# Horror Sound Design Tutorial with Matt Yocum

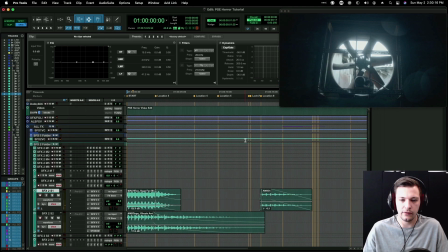Okay, that's starting to work. I'm going to do the same thing up here. I'm going to ride the volume down prior to that cut.
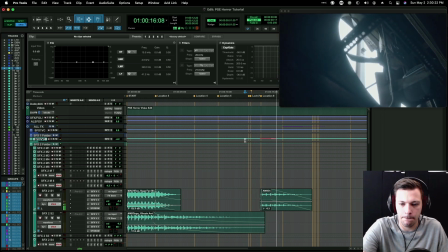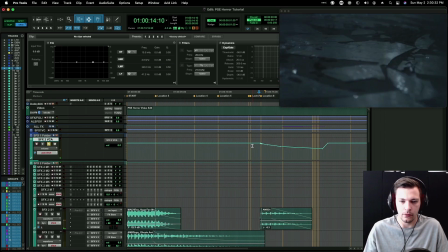So I'll probably let this live a little longer in the head of this shot so we get more of a taste of it, and then have it wind down over here by the time we get to that head or marker.
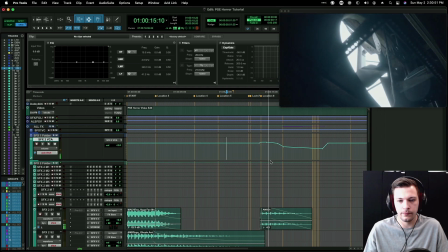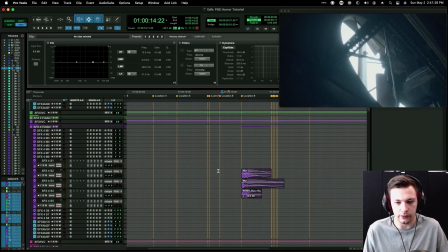Okay, so now that we have that like that, it creates just a little bit of a moment space here for this to come in.
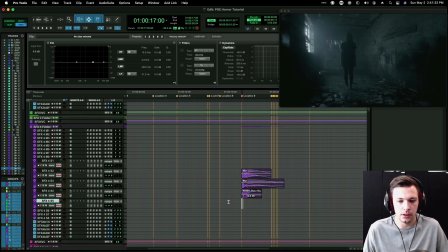So I'm wondering, I think maybe On these,
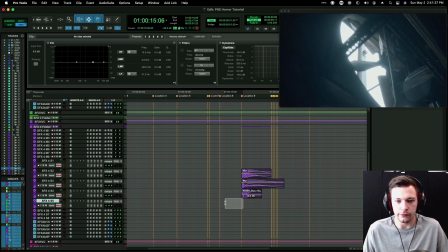you could kind of go 50-50 on these little flash shots that happened earlier. Let me play through this.
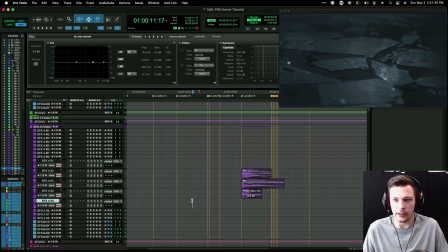So when I was scrubbing through, I actually missed one of these.
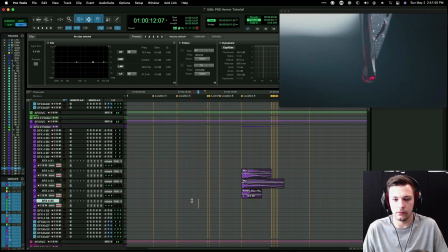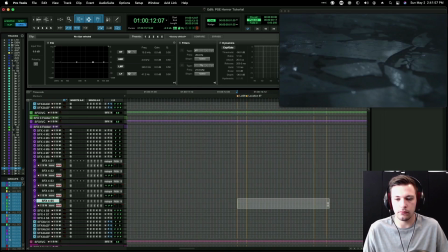So there's these two flash shots. Maybe we do something subtle for them.
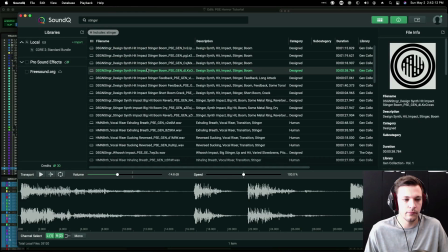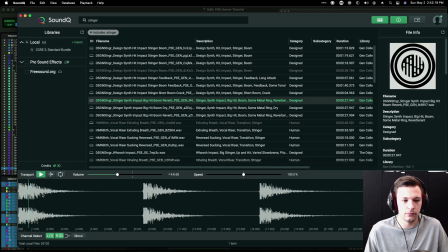I kind of like just this tone. This is really cool from the general collection.
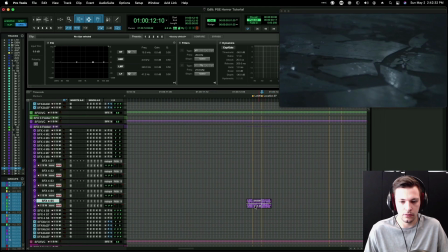Real short in and out. And then what I'm going to do is I'm actually going to throw up a lot of reverb on this. That's super cool. And then maybe
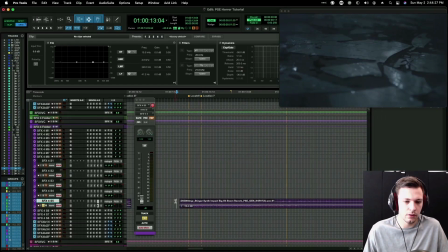add this little tone here.
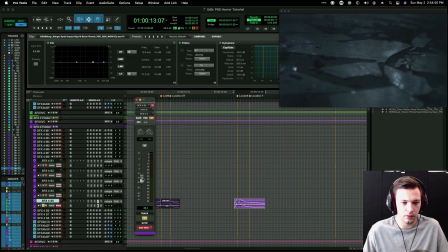It's kind of fun. Let's see how this sounds in the context. I may even make them more subtle.
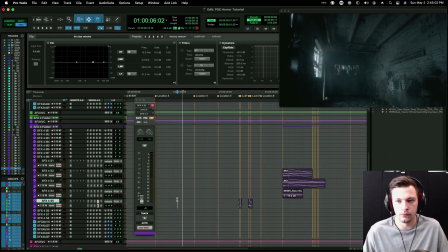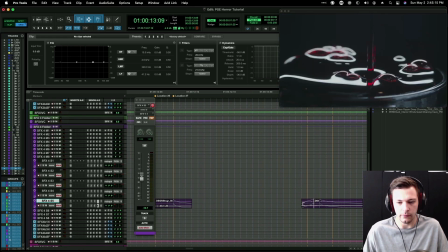I like how soft the first one is. I'm gonna soften the head of this one here. That's better.
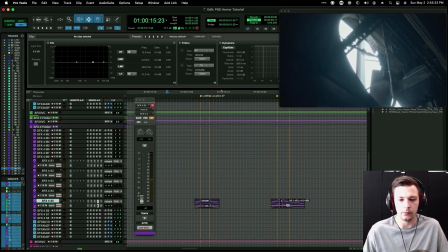Probably make the second one even more subtle.
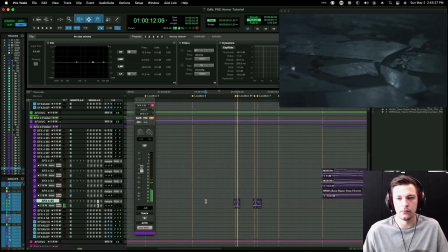But more reverb on the second one. So I'm gonna copy that over.
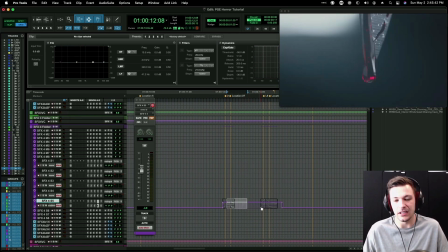Command C to copy, Command Option V or paste to do paste to selection.
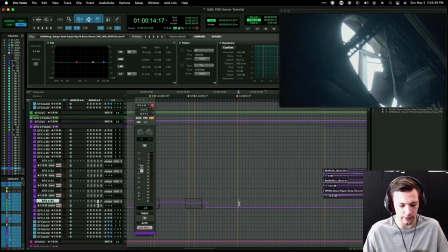So if I highlight just a small section here, if I were to just do a regular paste, it'll just do that length. But I can highlight a longer selection and do Option Command Paste, and it'll fill the selection with that same automation.
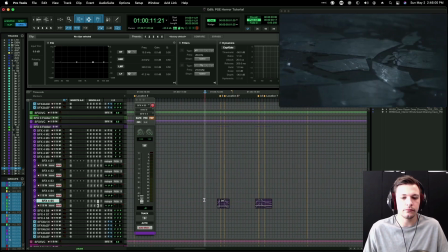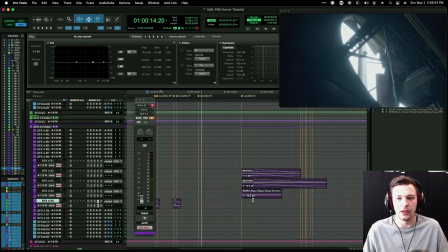That's cool.
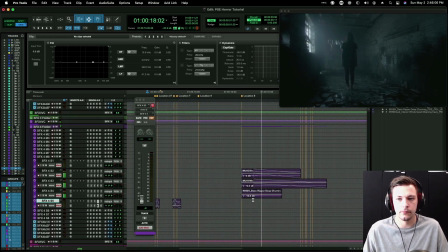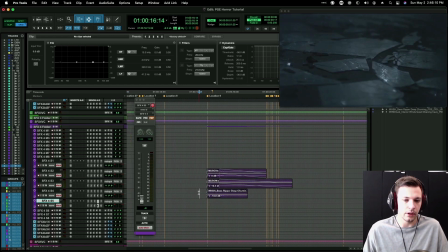Okay, let's...
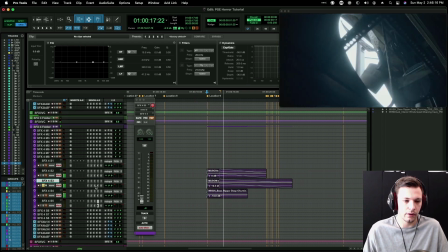I still want more low end on that.
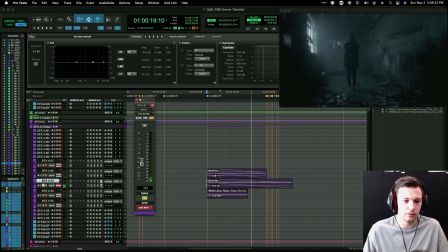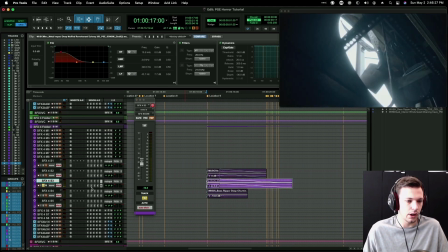Could just be the headphones I'm working out of too. Let's look on
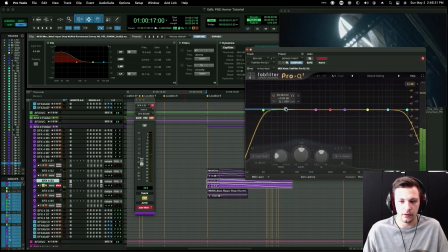here. We could use more.
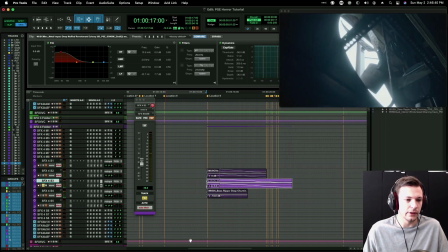I really want that feeling of dread to kind of linger.